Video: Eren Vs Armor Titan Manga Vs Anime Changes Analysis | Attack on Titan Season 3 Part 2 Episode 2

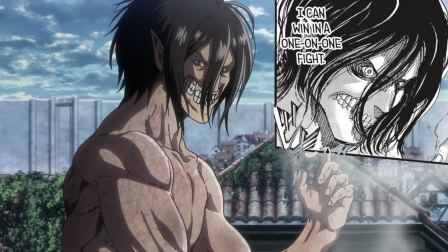8:12 Eren is now competing with that ugly Titan now. Next up, the attack of the CG roof tiles.
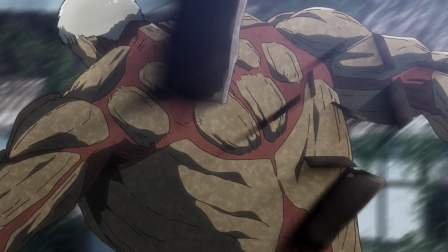8:18 Oh, I've seen this brought up so much, even if it wasn't necessarily a complaint. Let me just confirm this tile stuff wasn't in the manga.
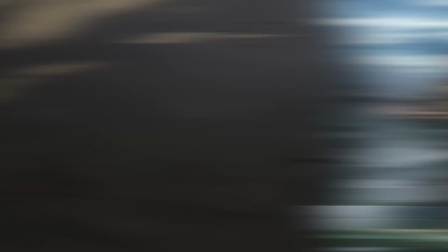8:25 And to be honest, it really wasn't an issue for me. Next up, Eren smashing Reiner's face in.
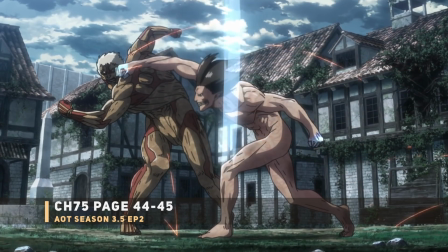8:30 For this, I've seen a lot of complaints here too, especially about how the manga version was a lot more impactful.
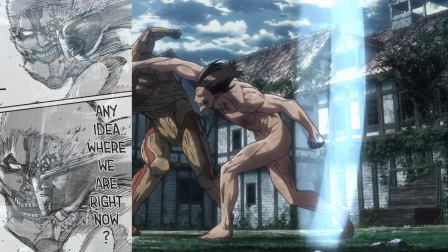8:35 To be fair, I might be in that camp too, although I didn't mind the anime version.
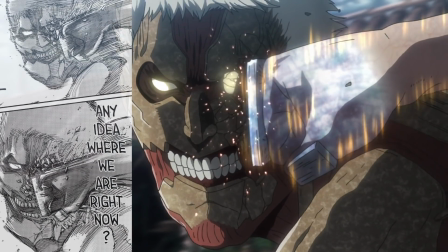8:39 The biggest change right here seems to be when Eren says the line, asking Reiner if he knows where they're fighting.
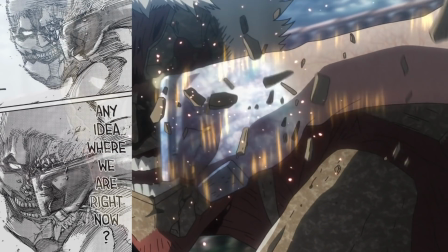8:44 The anime placed this dialogue before the Armored Titan's face got smashed. Moving some of this dialogue to the same shot could have definitely changed the impact.
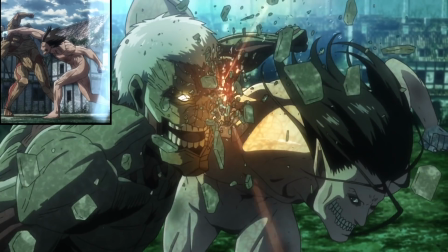8:51 Although for me, part of the reason it lost some of the weight was since you already saw a better, higher quality version of this in the opening.
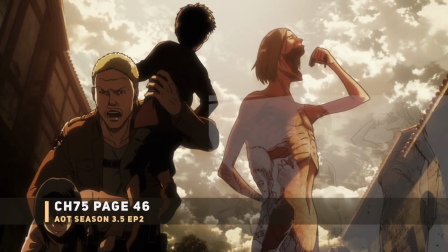8:58 It kind of deflated the moment now. Next up, a major change. The Smiling Titan is now facing the opposite direction to have his Dina.
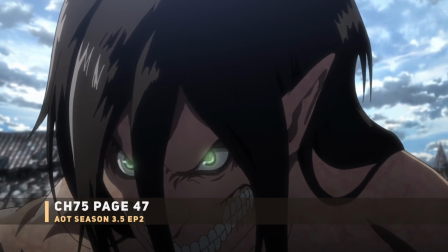9:05 Now, getting into something that was definitely an improvement for the anime, which is Eren's almighty Tyson Roar.
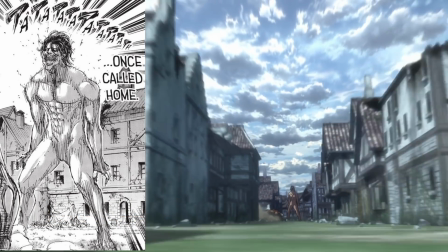9:11 This is combined with Eren's Titan glowing eyes, but also at the same time not overpowering his eyes with green.
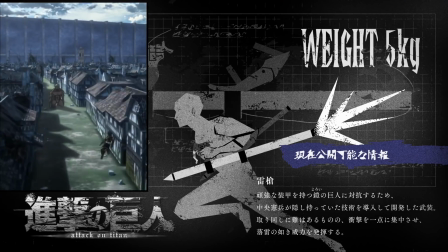9:16 Next up, the Thunder Spear info card. The main new info here is actually the weight of the rockets.
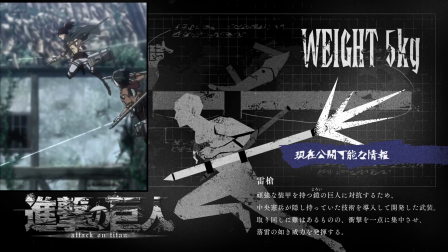9:22 5 kilograms or around 11 pounds. Honestly, it's not that heavy, but you do have to double that for 2 shots.
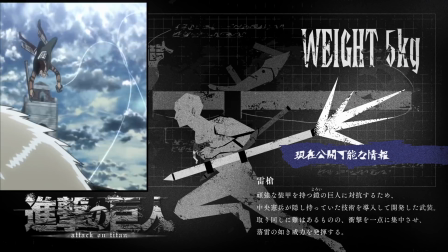9:28 Potentially this could throw scouts off since it would change the weight they're used to. Then again, you've seen so many scouts just carry a second person without issues.
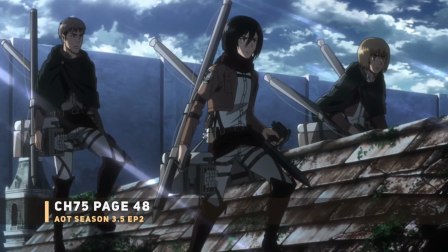9:36 Forget about physics. Switching to the scouts fully equipped with Thunder Spears. A key change and addition is that it's now clear Armin has Thunder Spears too.
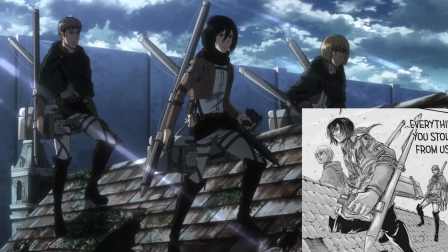9:44 To be honest, I don't even recall Armin had them, so it is great that the Dark Mastermind has some explosives too ready. Next up, the attack of the CJ Scouts.
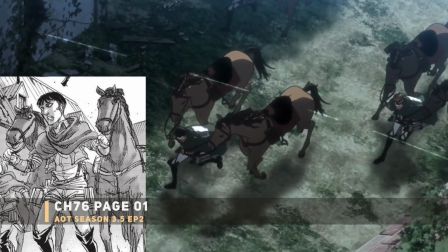9:52 Oh yes, I've seen complaints about this too. Oh my god, it burns.
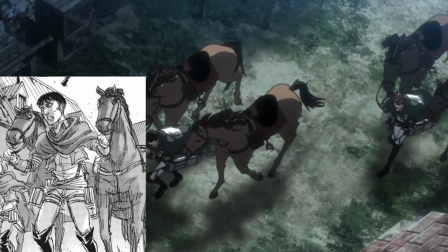9:57 But really, I actually didn't even notice this the first time watching. Next up, Levi warming up.
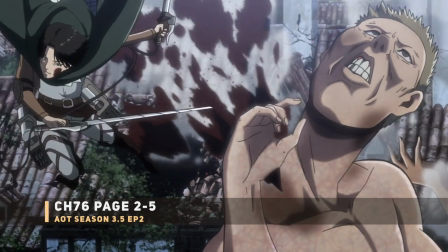10:02 For this, you actually have a clarification for the anime. You heard the Levi line forbidding his troops to die.
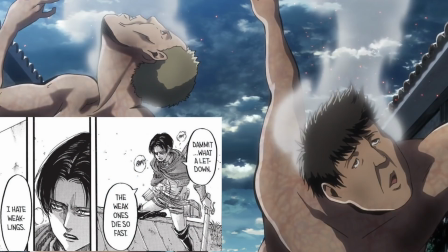10:08 This is then followed by Levi saying that he hated the weak ones. In the manga, this was really just vague and it sounded like he meant the weak titans.
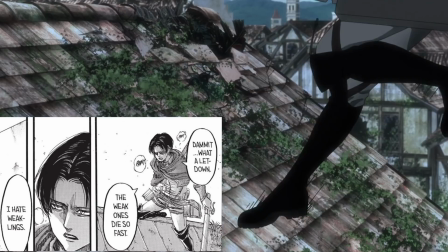10:15 The anime now clarifies this, mentioning the weak scouts that should have stayed up top with Erwin. Next up, Erwin's deep thoughts plus the mindless titans.
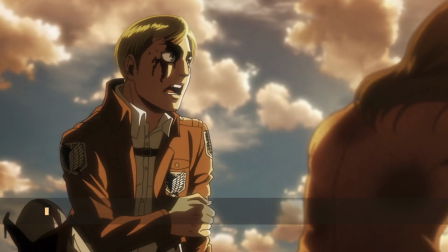10:22 Once again, improving on the playful stuff Isayama injected into the manga. As for your good buddy censorship, they actually flipped the Titan in his flashback.
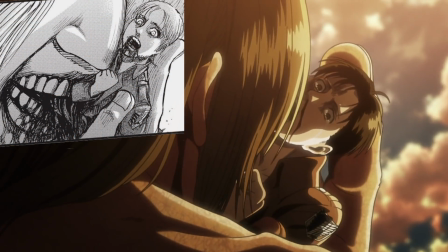10:30 He's now hiding, snacking away on that scout. Honestly, at this point, I'm 50-50 about them doing this stuff to censor the gore, or just making it easier for them to animate.
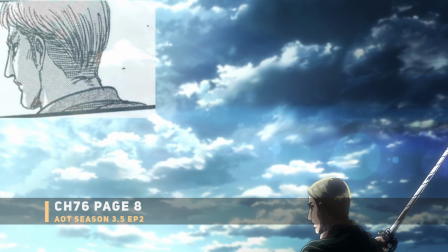10:39 It could be both. Next up, definitely an underrated quick shot, which was Erwin's hair with both the dark and light sky behind him.
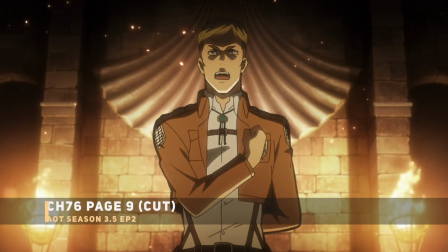10:46 Compared to the manga, this was really just a throwaway headshot. Anyway, going back to the 50-50 stuff I mentioned, they actually cut out this shot of Erwin's past ons.
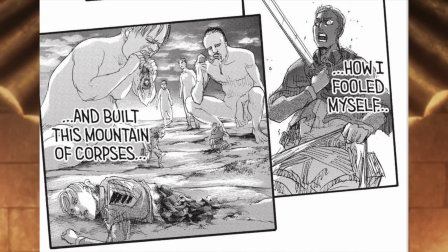10:54 Oh my god, you can't show Titans killing people or the gore. Instead, they simply reuse some old animation.
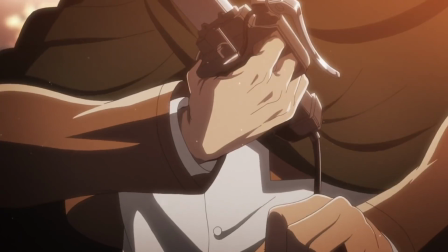11:00 By removing this stuff, you not only save on animation, you also don't have to worry about the bloody stuff.
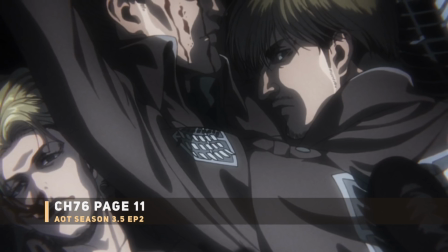11:05 Win-win, I guess. Maybe they're just using blood sparingly, cause the next shot actually has some red juices on the fallen scouts.
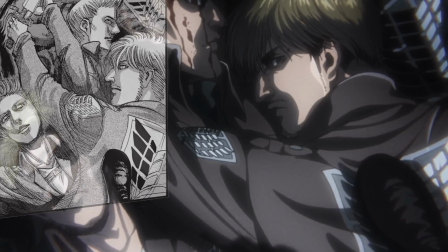11:13 They seem to be so inconsistent. For a bonus here, notice Erwin stepping on the wings of freedom in the anime.
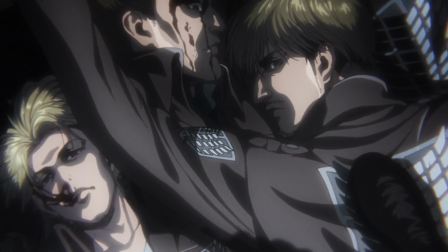11:19 Talk about double meaning right there. Anyway, back to the Titan brawl.
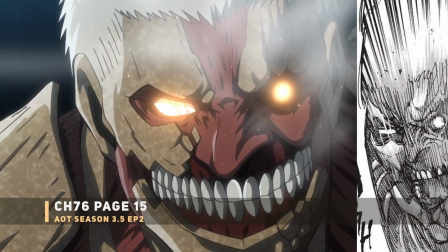11:22 The anime actually chose to let you see a good chunk of the armored Titan's ugly, shattered red face, compared to the manga where you mostly saw the steam covering it.
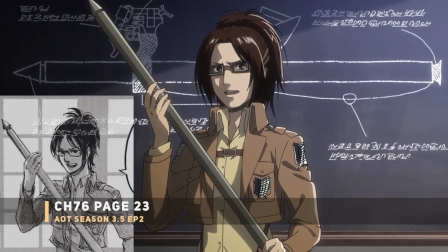11:31 Next up, Hange's Thunder Spear Origins flashback. Newly added to the anime is the actual design of the Thunder Spear on the chalkboard.
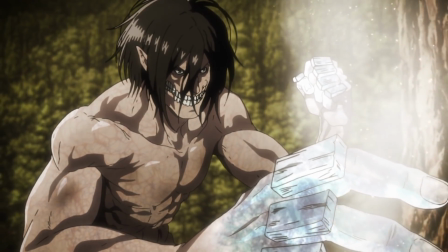11:38 Screw the windows too. By the way, did anyone notice this? When they mentioned Eren achieving his crystal knuckles, they almost reused the same shot from earlier.
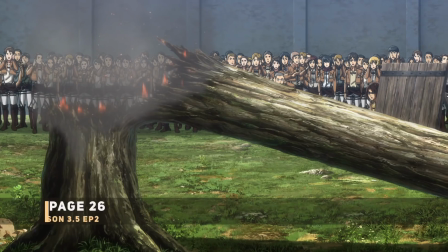11:47 Thankfully, not 100% the same. For the actual Thunder Spear demo, clearly the tree is set on fire.
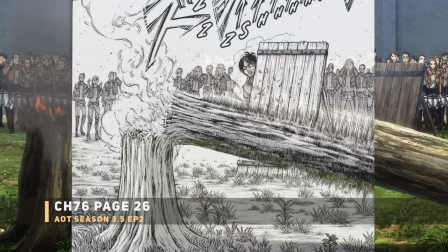11:52 It also looks like they changed it so Hange is much further away, even if she's behind some protection.
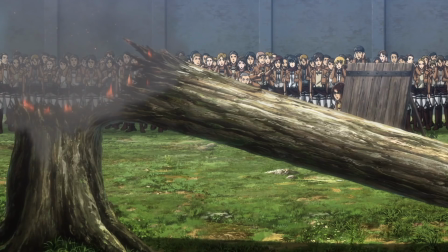11:57 That wood also doesn't have any tree shrapnel sticking onto it. Must be due to the further distance.
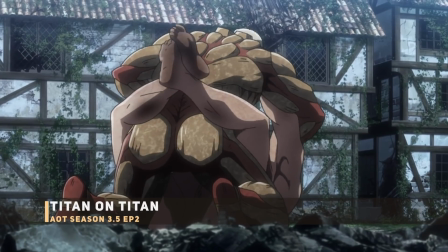12:02 Anyway, switching it back to Titan Sexy Time.
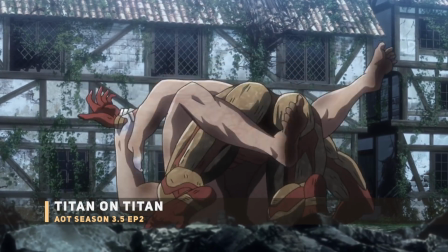12:05 Again, I've seen this complaint about this Titan's fighting style displayed by Eren, even though it is similar to what Eren did in the first Armored Titan fight.
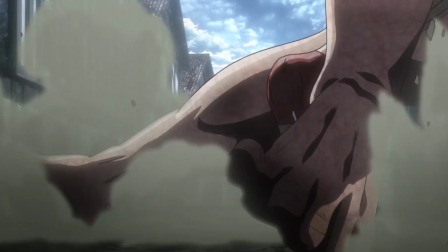12:12 Maybe it's not the most flashy, but this is all real MMA style techniques. I don't know, I guess some people really just wanted Eren to keep on smashing and pounding at Reiner.